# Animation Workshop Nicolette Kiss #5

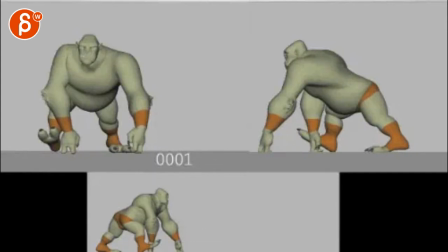0:03 All right, as you say, let's do this.
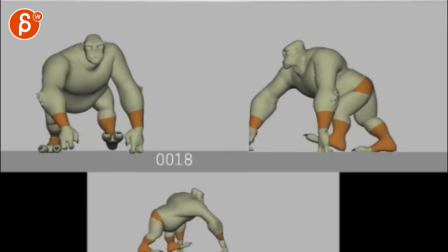0:09 There's a ton of stuff. So I'm gonna give you the major points here.
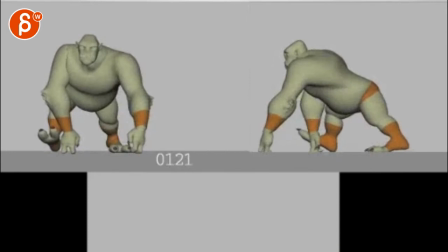0:14 So for you, Organ Cycle, the final version, will be presented to a quarter. Responding to a bird, I like that. It's always good to add some variation in there. Challenge, the name is Fat Belly.
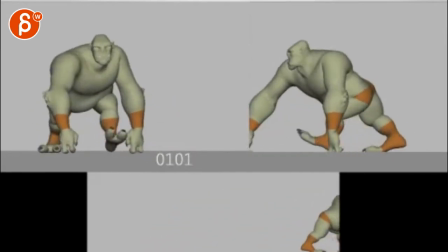0:27 oh yeah good though all right well to me
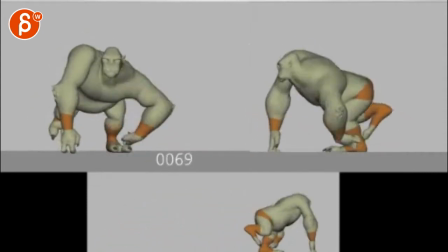0:32 there's the multi-camera version it's very cool I really like how
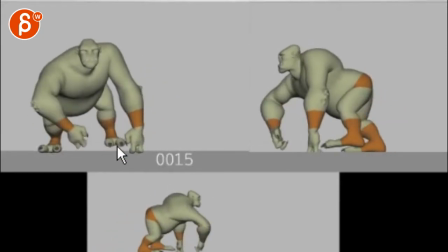0:38 you have this pointed out and then it comes in and then it comes out again
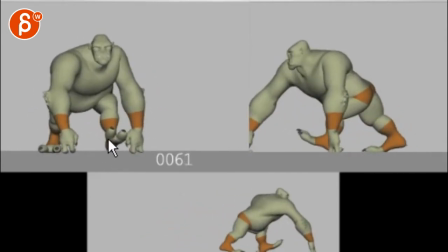0:43 and it comes in at a at an angle you know so it's not foot is not flat
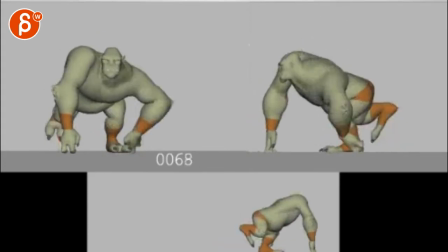0:50 but it's actually like that to the ground it's great shoulders
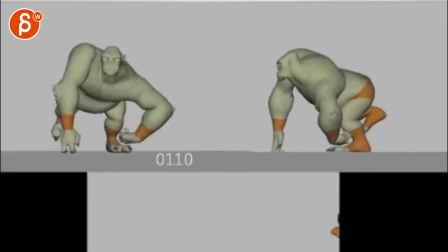0:58 are great.
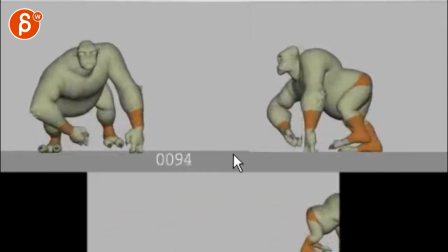1:02 I would probably have only two comments here.
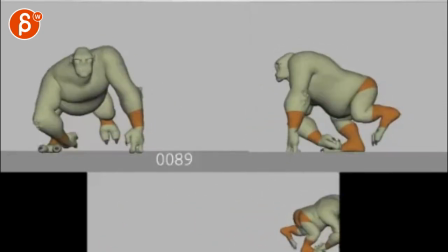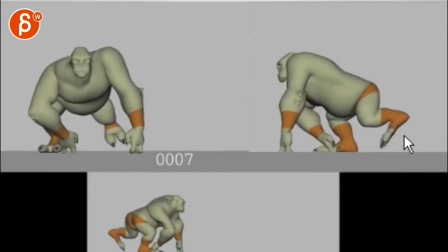1:13 A couple more things. On your foot here, see when you go up it feels like if I'm tracking that controller in your ankle.
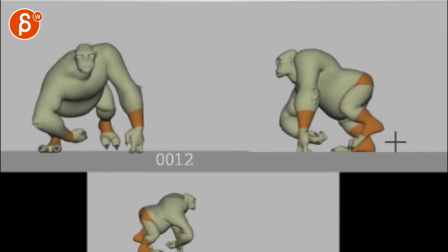1:21 It goes up up up and then straight. It has kind of an arc like that and you don't have to go that high. You can soften that and make that more of an arc over there. You know, it doesn't just go up and then over. You know, it's a walk, they're fairly lazy, there's no reason to go so high up here.
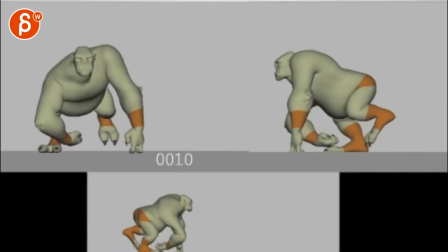1:40 So you can just roll and then immediately go down and maybe at this point the foot wouldn't be angled like this, but even more.
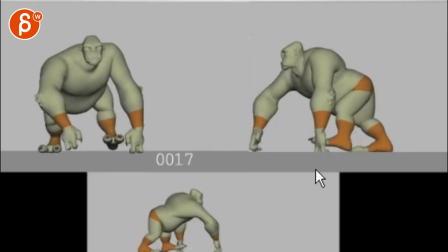1:48 So you have room to go down with your toes. I would do that.
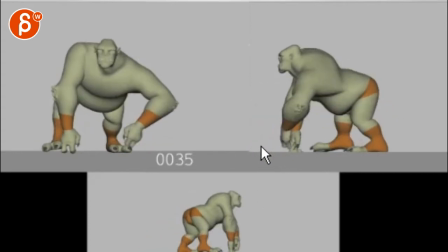1:52 The biggest thing to me is that once this happens you know there's a lot of weight on here on that arm but when that happens this is totally locked so what I would do is keep those fingers
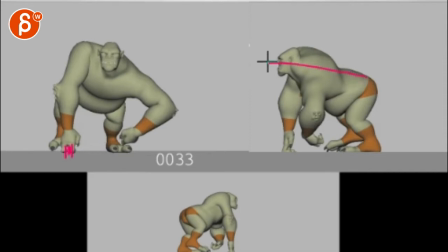2:10 closer together and then as you go into this pose and there's more pressure you can lower this so that you have this arm will be moved forward with a little bit of a bend in the wrist,
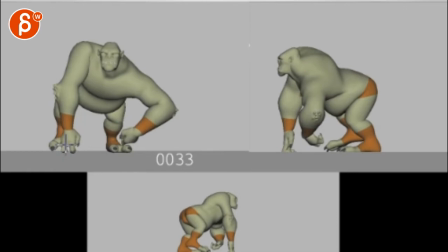2:27 so that by the time you're hit here, that's when your toes basically spread.
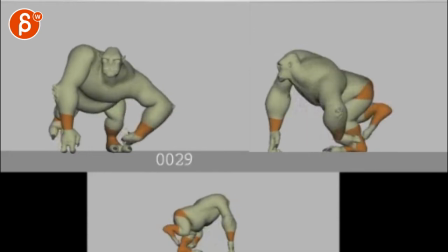2:32 Basically, I'm looking for any type of compression. See if I scroll up through, there's nothing going on in that wrist.
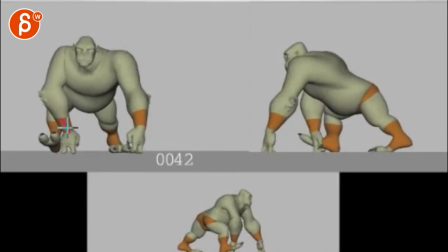2:40 Even when you do this, and you move over and you have this alignment, and before that it was like this, your wrist stays like that. On this pose, you would have the pivot on the finger like that,
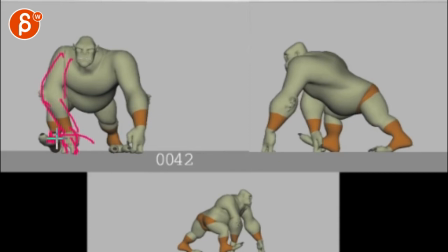2:52 but then the wrist would be aligned with the forearm So the wrist has to rotate over this way That's the only thing here that feels a bit too locked.
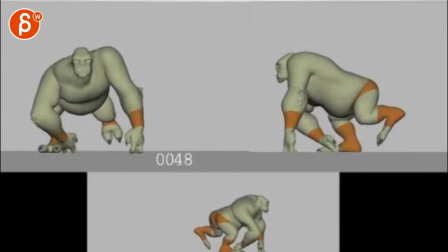3:00 It gets a bit too IK and
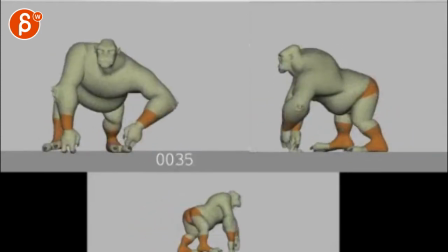3:07 Then the head on the impact, the head feels a bit IK So I'm looking at this and I see a lot of translate
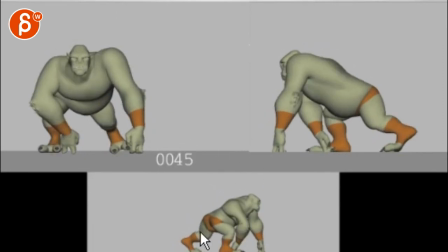3:17 Excuse me, you want to hear that a lot, sorry I'm still fighting last stretch of
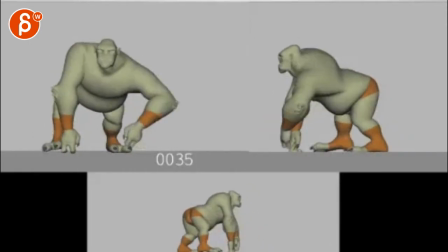3:25 Sickness while my baby's coughing next door anyway Boom see on that power among those steps
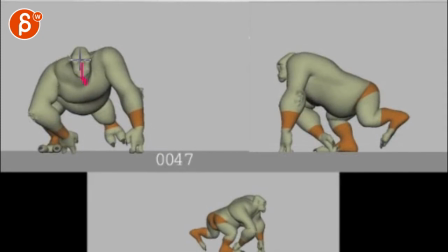3:32 Oh, I wish on that the head would have a slight dip and a slight rotation with a slight rotation this way if that makes sense It's basically a real impact where every time it steps down The head rotates down, but because of that you want to make it more complex.
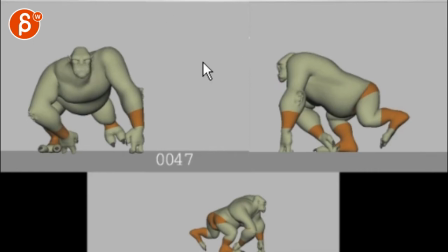3:48 It might have a slight rotation in Y, you know, maybe a little bit of an out and drag, and tilt this way because of it, and then catch up to your pose by here.
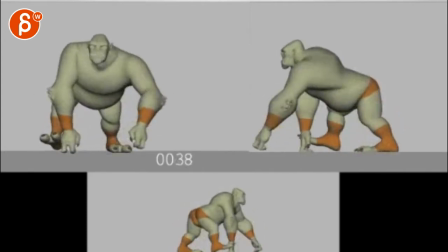4:00 So it's just a bit more complex on that turn.
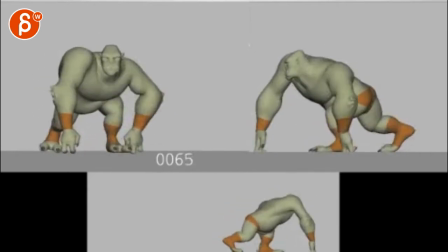4:05 That's because right now, doing moments like this, this just feels very IK.
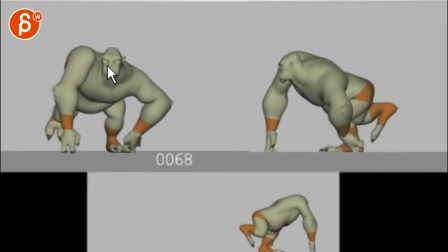4:11 Look at the shoulder movement and everything, and the head just kind of stays locked, and there's not that much in there rotation wise.
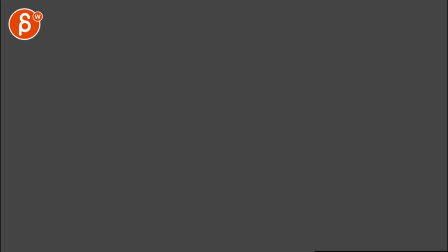4:19 Very cool though, I gotta say. Big fan. And then you have the, it's
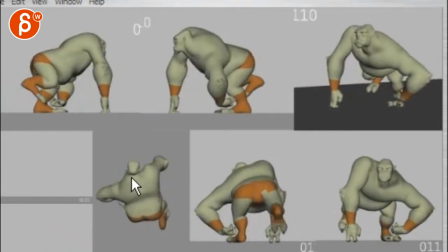4:29 cool to see the top view too, and it's actually the IK is even more pronounced through here.
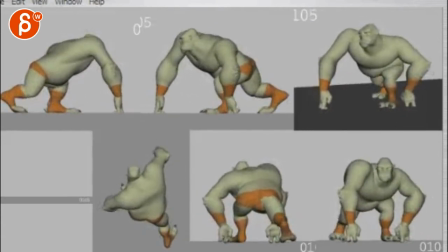4:37 That feels like the head just kind of glides across his neck, so mechanics wise it feels just a bit broken.
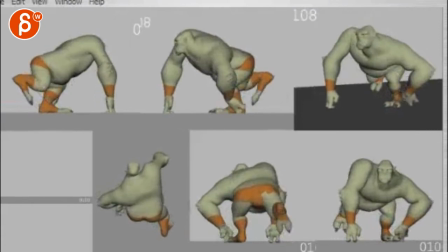4:45 And you can counter that with reducing the IK translate and just adding more rotation during that moment,
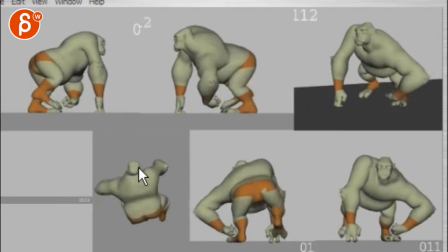4:51 but you can also see how the head physically goes, kind of sticks in a couple frames here,
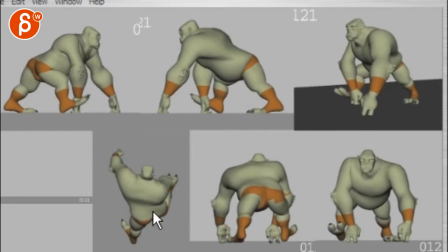4:58 you know, so careful about that. Cool, it works great from A to B. It's very cool, it's a really, really cool walk.
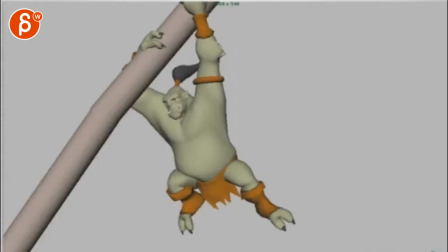5:10 You have still poses, reads being used properly because it seems to deform strangely in the spine deformations are okay you know unfortunately that would be something for
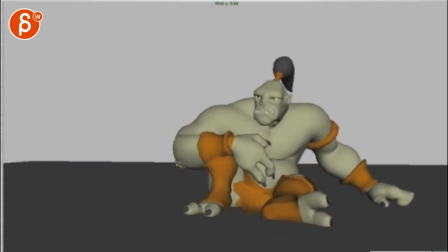5:25 the mentor I
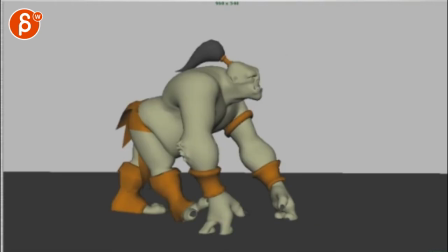guess that's okay only if you can rotate that hip down more to get a bit more of a rounded deformation there and if that dip it's kind of neat but this
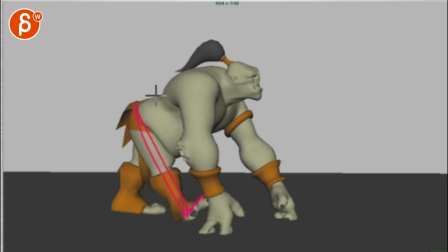5:44 feels almost unnaturally straight and I don't know if you're you if your hip is still aligned, that way you need to have a slow rotation down, which might help with that section,
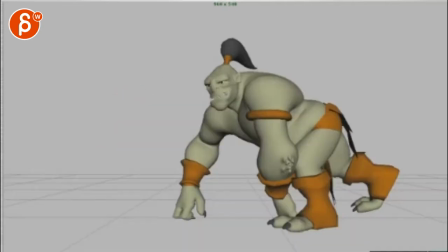yeah, I know, there's something, like you said, the spine section is funky,
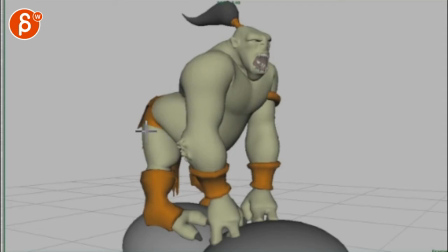6:16 like even here, I'm curious of that, from the profile view, but it just feels so unnotched, it is, I kind of get, being so stiff, because he's, you know, he's going out, but then it feels like, this feels from the side, like you're just doing that,
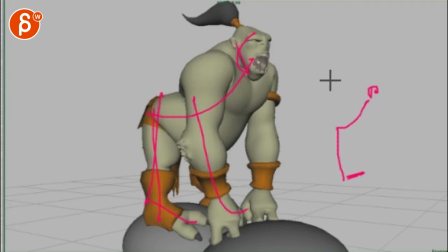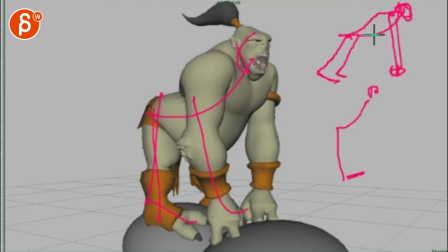6:46 the shoulders and it's... you know, so you have a bit more of a forward lean while he does his thingy, whereas this feels just a bit stiff, so I would lean him forward, which might help with that deformation there.
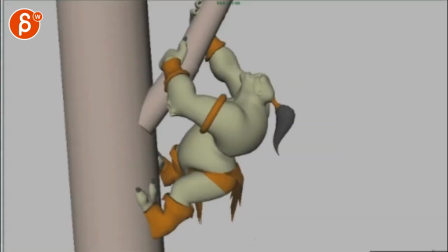Yeah, again, this is not my department, but I can see here those areas feel problematic,
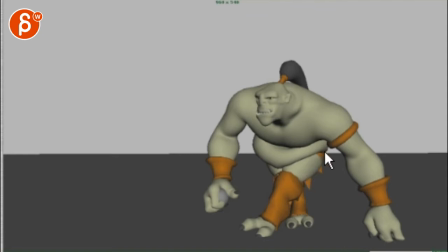7:16 especially here, yeah, so some extra roll.
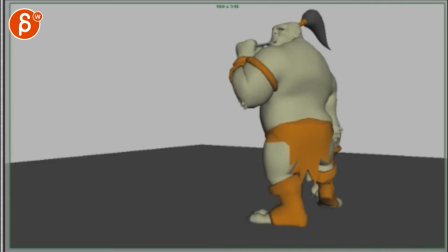7:21 Poses are cool but yeah I think you have identified the problem
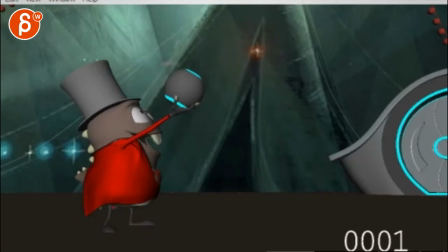7:28 there is a spike shots all right close-up
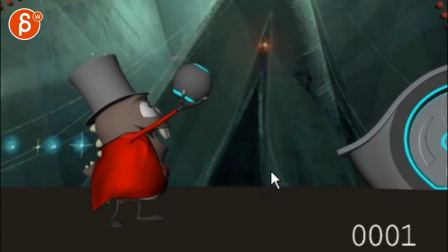7:36 shots would be worth using in a reel at least on game reel any other thoughts minor
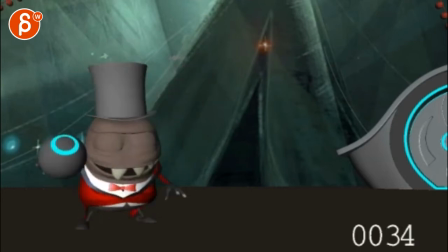7:44 changes if needed wait
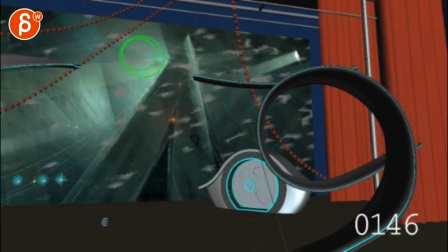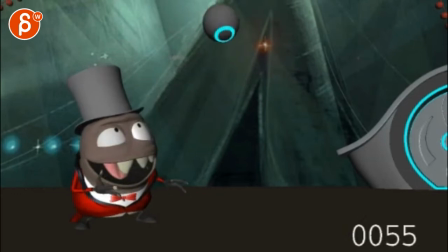7:53 am I missing you